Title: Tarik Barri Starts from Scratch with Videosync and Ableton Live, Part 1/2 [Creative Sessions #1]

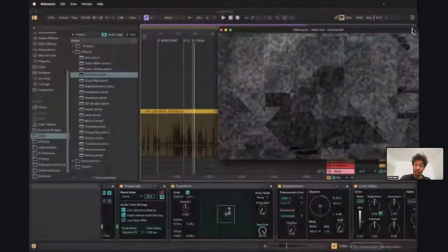(67:53)
Okay.
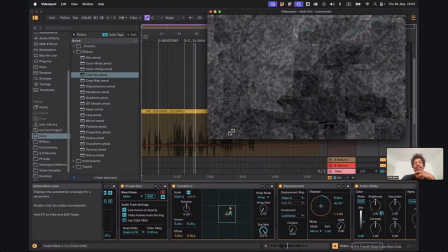(67:57)
One thing that I was missing a little bit was a little bit of energy.
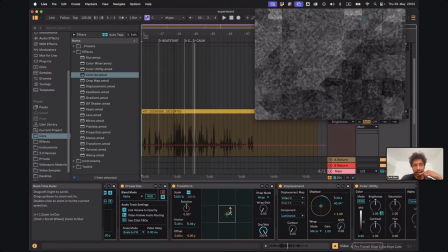(68:00)
Like I really love the color transition and everything, but in this point,
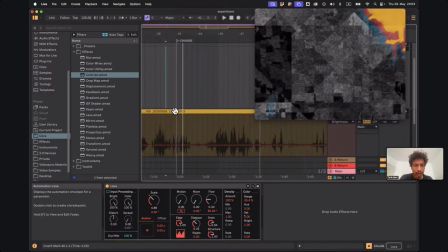(68:10)
I need something a little bit more to change. Like I don't want to overdo it because it's really easy to just make everything go ape shit and throw all the colors and all the movements in the world on there. And basically that's a great way to destroy what you've got going.
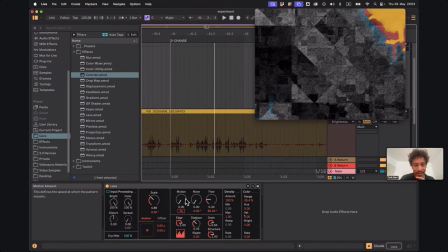(68:29)
But to find that nice little middle ground, I definitely want to do
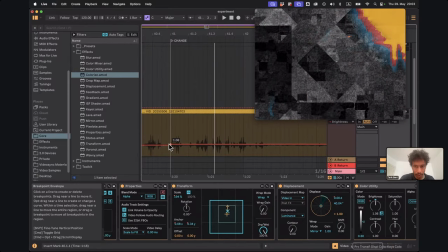(68:38)
that. Wait, what is it? Oh, no, I don't want to do that. This is the one.
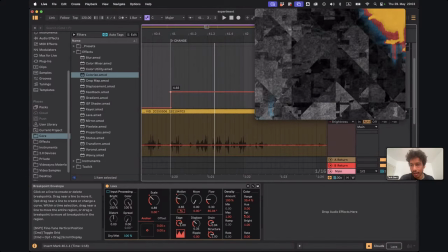(68:44)
Yes, exactly. A tiny bit of extra motion over there.
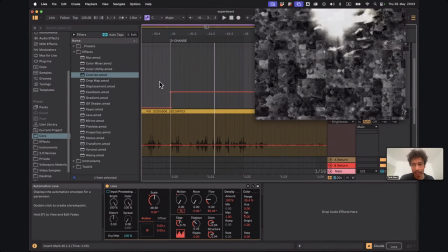(68:49)
So,
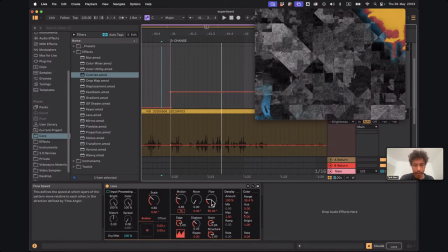(68:53)
maybe change the direction of this flow or change the, I don't know.
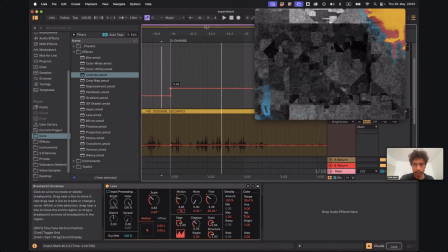(68:59)
Let's see. Okay, just a little bit more.
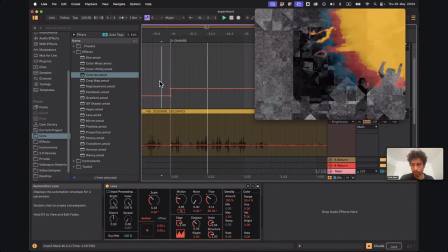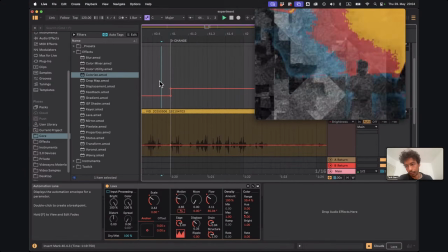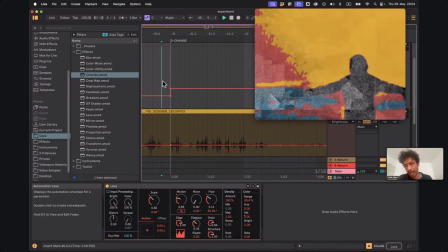(69:14)
Yeah, I can deal with it.
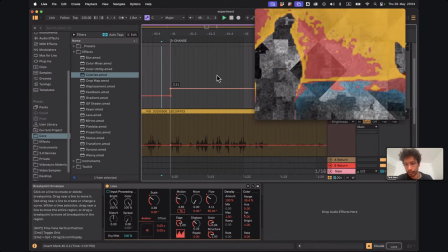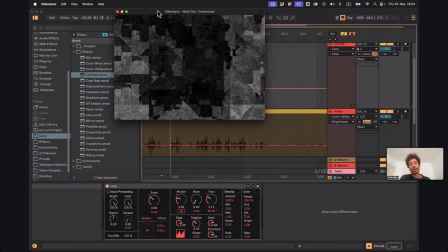(69:23)
And maybe also, I feel like
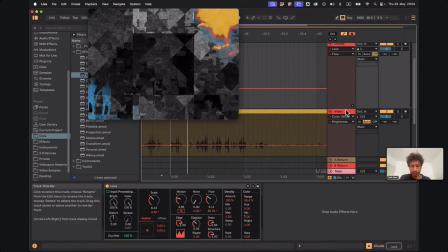(69:28)
increasing the contrasts of the video here a little bit.
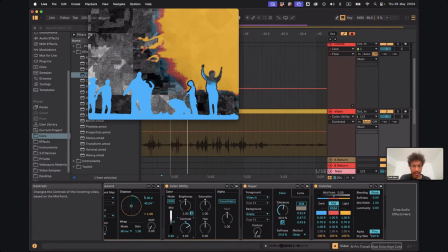(69:35)
Yo, exactly, something like that.
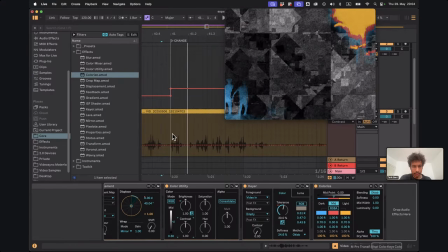(69:41)
Contrast, change.
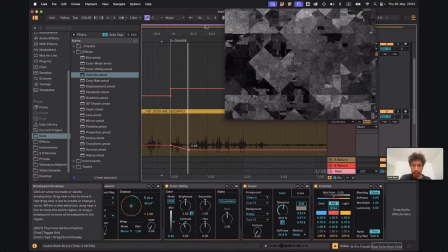(69:45)
I mean, I like when it goes up. Let's see what happens if it goes down. Not so much interesting. Up, this happens.
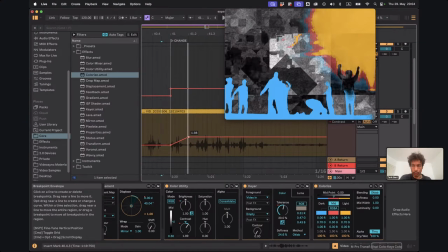(69:51)
Whoa, okay.
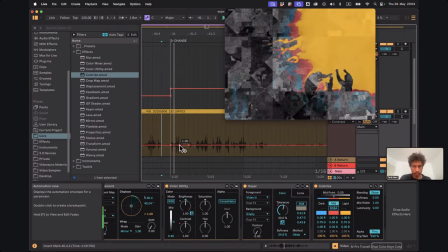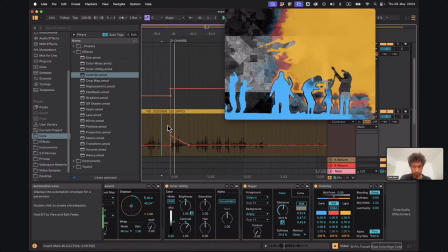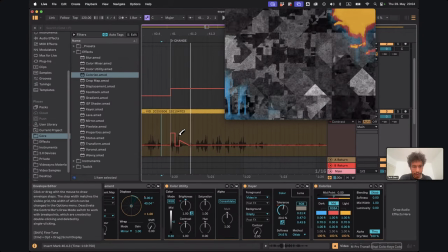(70:02)
Let's see. I don't know. I just want to fuck around a bit, see what happens.
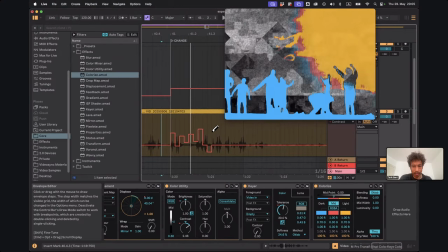this is probably way too much insanity, but I'm curious.
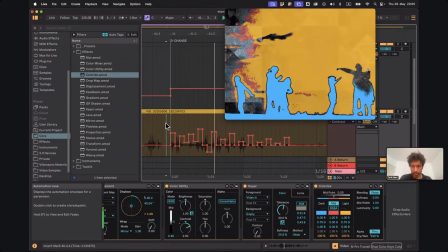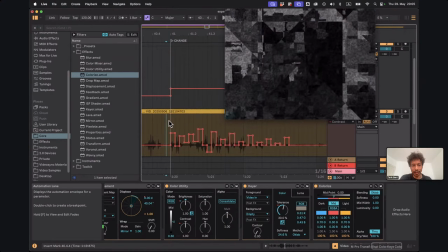(70:26)
Actually, it's quite interesting. Copy.
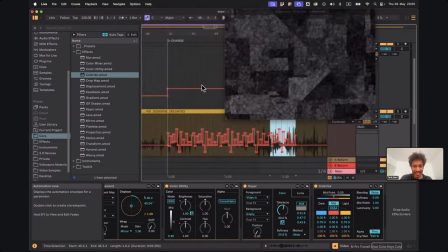(70:33)
Let's see. Okay, again.
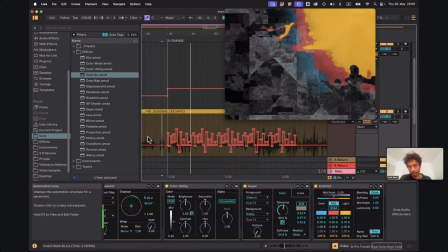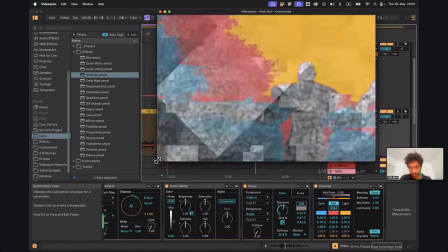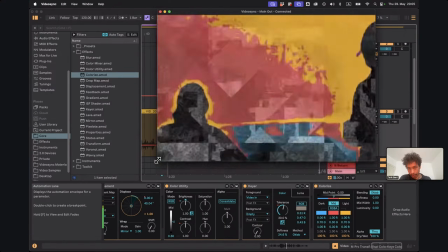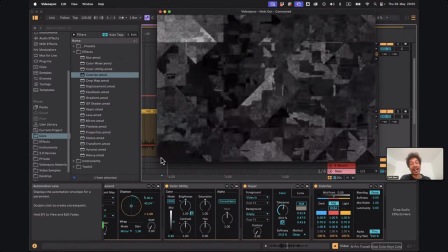(70:52)
Okay, yeah, I actually really like that.
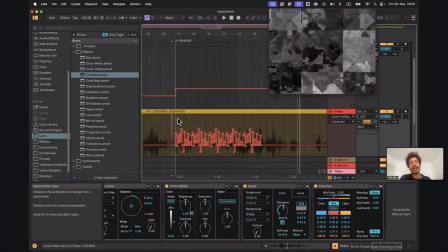(70:56)
I mean, I also like that it's clearly it's doing something on the rhythm, but it's not.
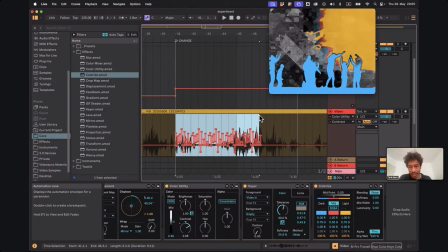(71:02)
It's also a little bit chaotic. I like that combination. Like it's clearly musical, but also not that predictable.
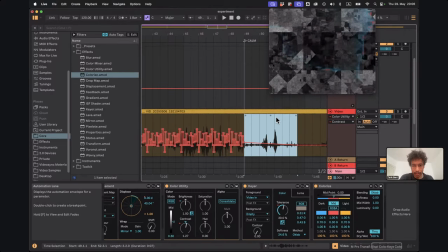(71:11)
So yeah.
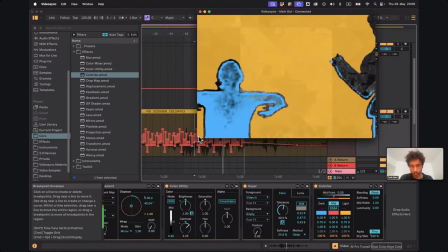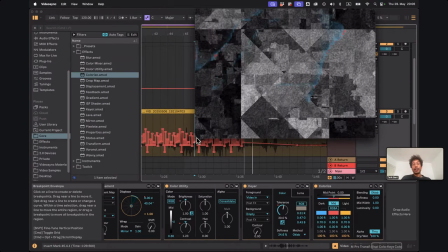(71:21)
And I guess we just calm it down over here. And
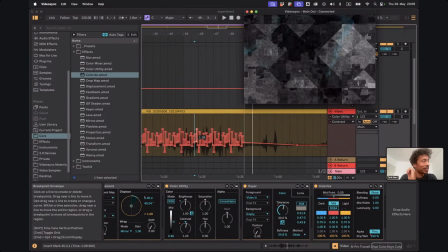(71:27)
honestly, I'm not even quite sure how long this session is supposed to take. Like we're 1 hour and 6 minutes in.
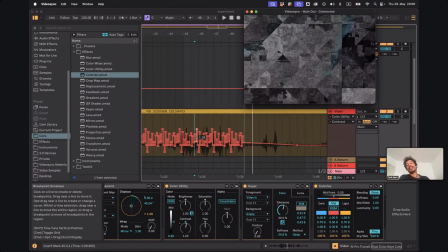(71:35)
I think I'm going to sort of like pause it, maybe continue it some other time or whatever.
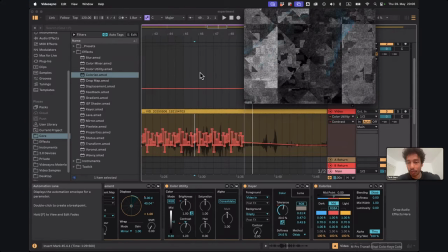(71:41)
But then also soon field some questions from you guys.
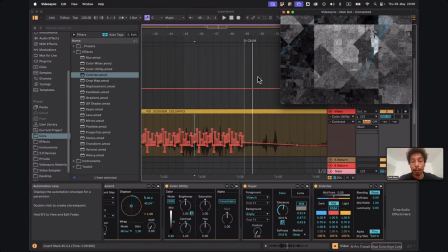(71:46)
But what I do want to do is since we were entering this calm point here anyway, I do want to calm things down before we quit.
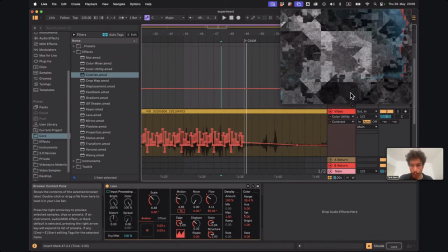(71:59)
So where were we?